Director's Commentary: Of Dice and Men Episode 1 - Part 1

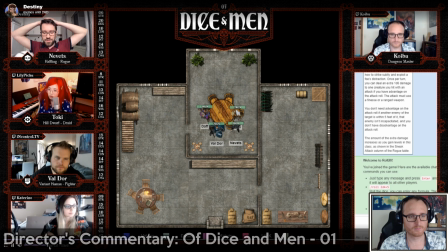And this is something that Destiny is making up on the fly here.
If we would have found out, if we would have actually cracked this case, it would have made headlines all across the kingdom.
And it's important to me and to the campaign that their last quest was a bit of a failure.
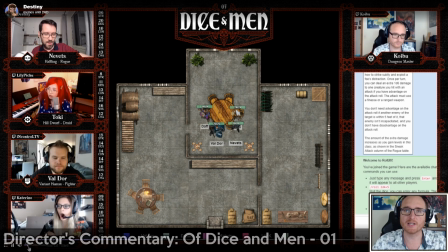Because we want them to be starting off with like a nice clean start where they're broke and they need X amount of money to get what they need. We want to put them in a position where they have a strong motivation to get their shit done. This is the first quest. We don't want them to be like, nah, fuck it. This is difficult. We're not getting at it.
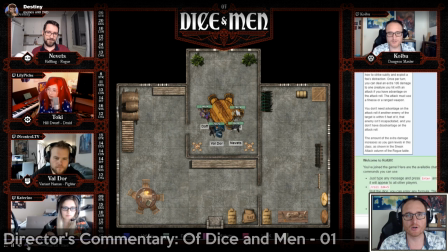Let's just move on. Right? We want to put them in a position where they really need some money here. So that's why I asked them to find a failed quest as their last quest. When she told us initially what the case was gonna be we we spent a lot of time talking about it Deciding as an agency if we really wanted to take on a case of this matter Let's skip ahead a little bit until the chancellor arrives
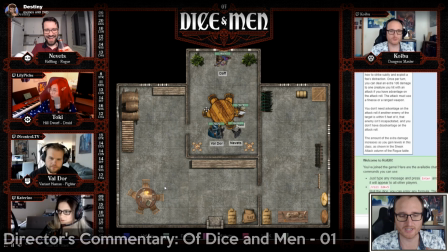All right There we go Let me back it up just a wee bit Here we have a cater Reno Having to go to the door and I'm gonna focus on this weird thing.
Thank you Why are you looking at a bush?
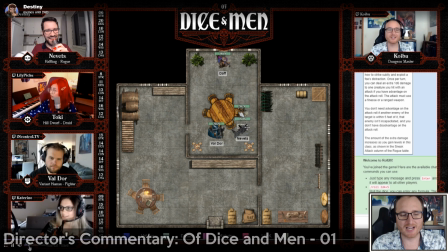Right, that might seem like a snide comment by the DM, like, why are you looking at a bush? Right, but there's actually something behind this, is that this is at least Daft Katerino's first time using roll 20, and by saying you're looking at the bush, I'm trying to get her to realize that she can move her token around.
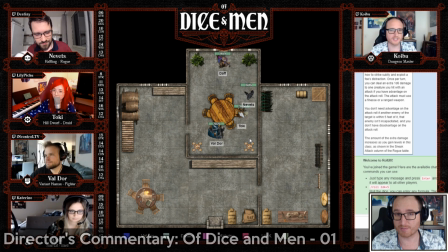It comes off as like a snide joke, but this is more, it was intended as a teaching people mechanics of how to use roll 20. Small little detail, not really important, but that's what we're here to talk about.
I'm Daph, the leader of this, your organization.
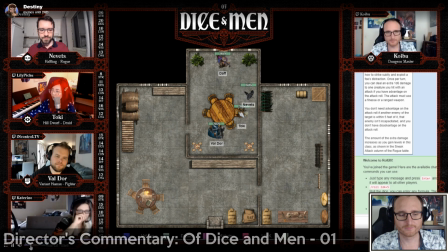How may I help you today? There has been a bit of a problem.
My female voices just sound like my voice outside of town.
The Blackpaw mind, to be specific. It appears that everyone there has been slaughtered.
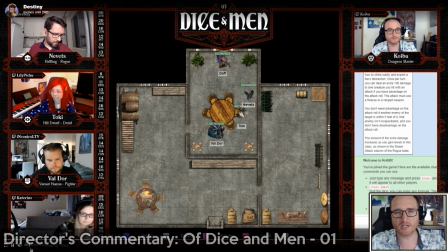So here we're just introducing the broad concepts of the quest, just enough that they get a picture of what's happening. um one of the things i also didn't really prep was this exact conversation i knew that the chancellor would come and see them and
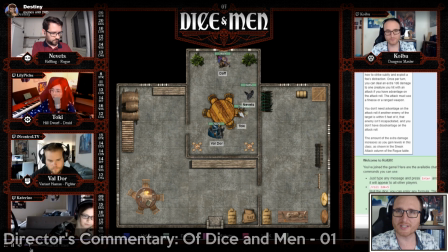give them the quest and take them back to the the keep but then you know that's about as far as i got uh and so then i'm kind of winging this whole this is what she has to say the room and take a look around at the assembled people it says are these come in you can come in no problem good
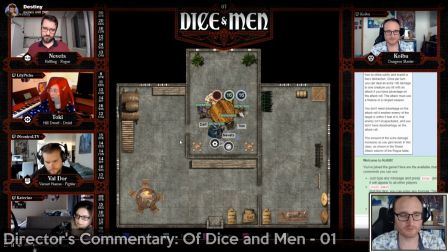bit of role play there by daft and she will step in and take a seat at the table what are they doing all right so we leave the guards outside have the chancellor come inside but we specifically mentioned that there are guards with her because we
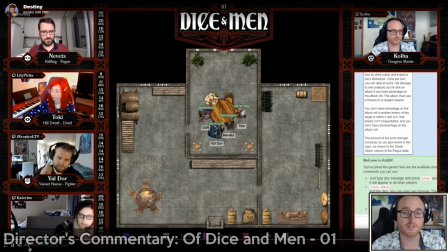want to even instill in the party's mind and in the viewer's mind that this is an important woman who's being guarded as she goes about her business the guards stay outside mostly because i didn't want to go find guard tokens and resize them because i didn't have a grid set up already on this and I didn't want to
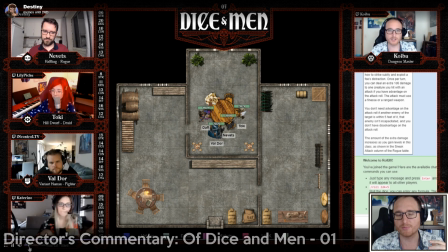change a bunch of settings otherwise I probably should have had one guard come in the building and one guard stay out of the building but again I didn't prep the tokens ahead of time and I found myself fumbling so we just brought her into the table and said the guards are outside uh but there ought to have been a guard in here with This
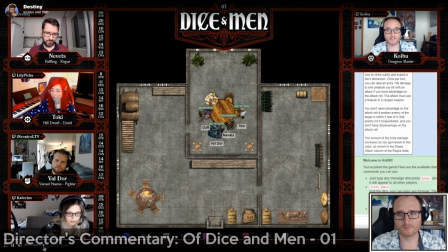iron mine is of paramount importance to our operations here, and what? Is this not the spot? I thought this was going to be the spot. At some point in here, we talk about the iron mine,
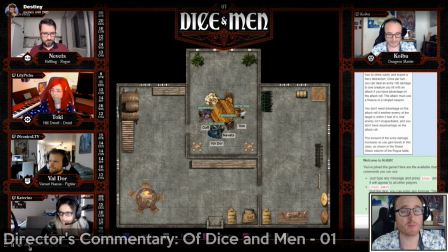and we mentioned that the Iron Ridge and Cronwick have a lot of access to iron, which is a scarce resource.
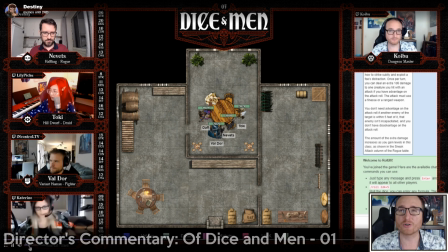For those of you that are intimately familiar with Arcadia, you already know that iron is rare and most people use copper based things these people are starting off in the iron rich area where most of the iron is produced so everyone's going to basically start with iron gear and it's not going to
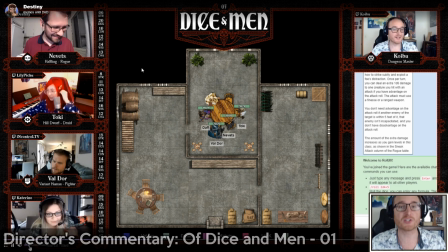be a big deal it's just there's so much iron here everyone here just uses iron for all their supplies then people will trade it out and whatnot but um all of our PCs are just going to be starting with iron crap because it's the iron rich area which is important in arcadia and if you aren't intimately familiar with arcadia you don't really notice these details and they don't really matter
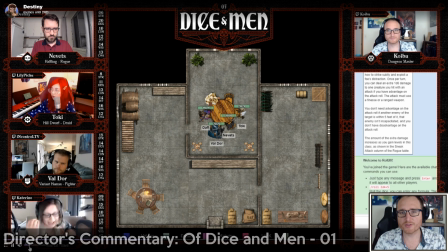uh voa is there also they named it voa which is supposed to be very observant agency or so i don't remember what it was but like five minutes before the show started they told me they were going to call it sherlock gnomes investigation agency which i thought
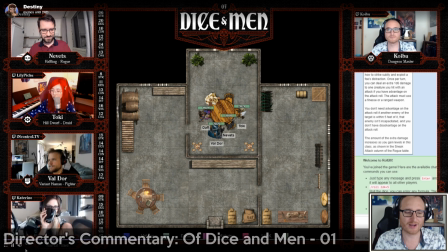we were going with and apparently we're not i'm a little i i kind of would have rather had to be called sherlock gnomes instead of very observant agency or very obtuse agency i don't remember that what it stands for like quite
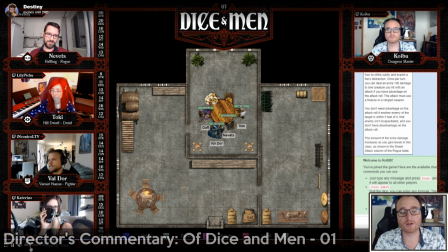the appropriate sum to be paid for this job yes or just saying this here they're talking about prices right and i knew ahead of time that I wanted them to take 10k for the job and I was initially just going to offer 10k and at the last moment I'm like of course I'm
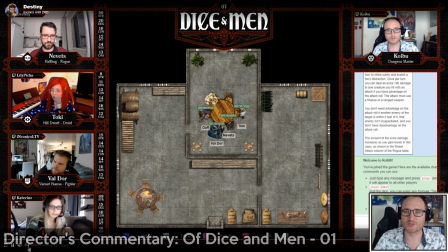not going to offer 10k Jeff is playing he's definitely going to try and like raise the price on this stuff and Steven they will never accept the first offer so I dropped it by uh by two so it would be eight and that way 10 is halfway between eight and 12 and I
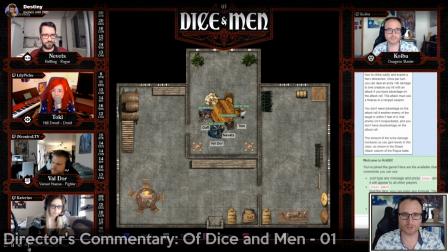figured they would push for 12 because they need 12k as we mentioned before so I dropped it from being paid ten to being paid eight so when they haggle i could go up and still meet my 10k quota and the reason i want them to be paid 10k is so that they will
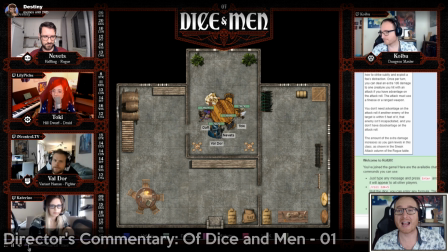still just be short of their monthly expenses that way they have to finish this quest line um and the next quest line within a month in order to make ends meet so it was very intentional trying to get them just under their monthly quota He
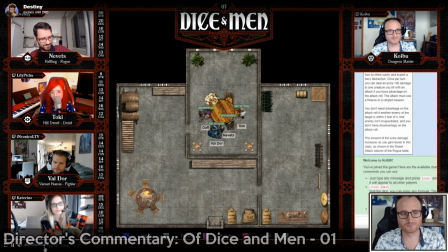said sob over the body Yes, that people very sad there scroll back just a moment
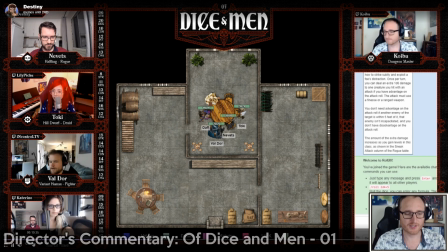Listen to bell door he's blind wait listen to bell door. What do you say? We give him a little bit of a discount?
Rob the body's blind make up the 12,000 and that's kind of what we do did you say rob the bodies right there so that's the valdor is saying we rob the bodies
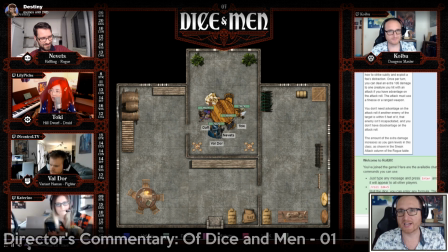and i have what's her face say like you know rob the bodies what the hell's going on they talk their way out of it and this is specifically devised to get the players to think about who's in the room when they say the things that they say because i want to be able to use how do i say i want the players to be more immersed in their role play i want them
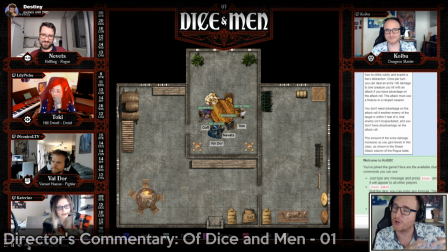to be like i'm gonna step outside of the room and have this conversation just with the party before coming back in. So when someone says something a little bit weird and there's witnesses to it, I want to call them out on that so that they will start thinking about who's in the room when I say the things that I say. Who am I sharing this information with? Of course, this is the first session.
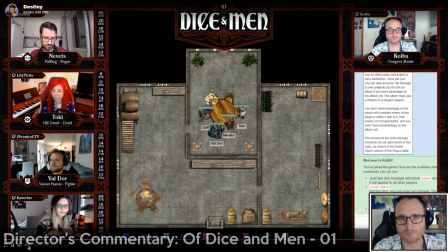We're just a few minutes in. I don't want to like, you know, ream them for this. I'm trying to get the whole party going together.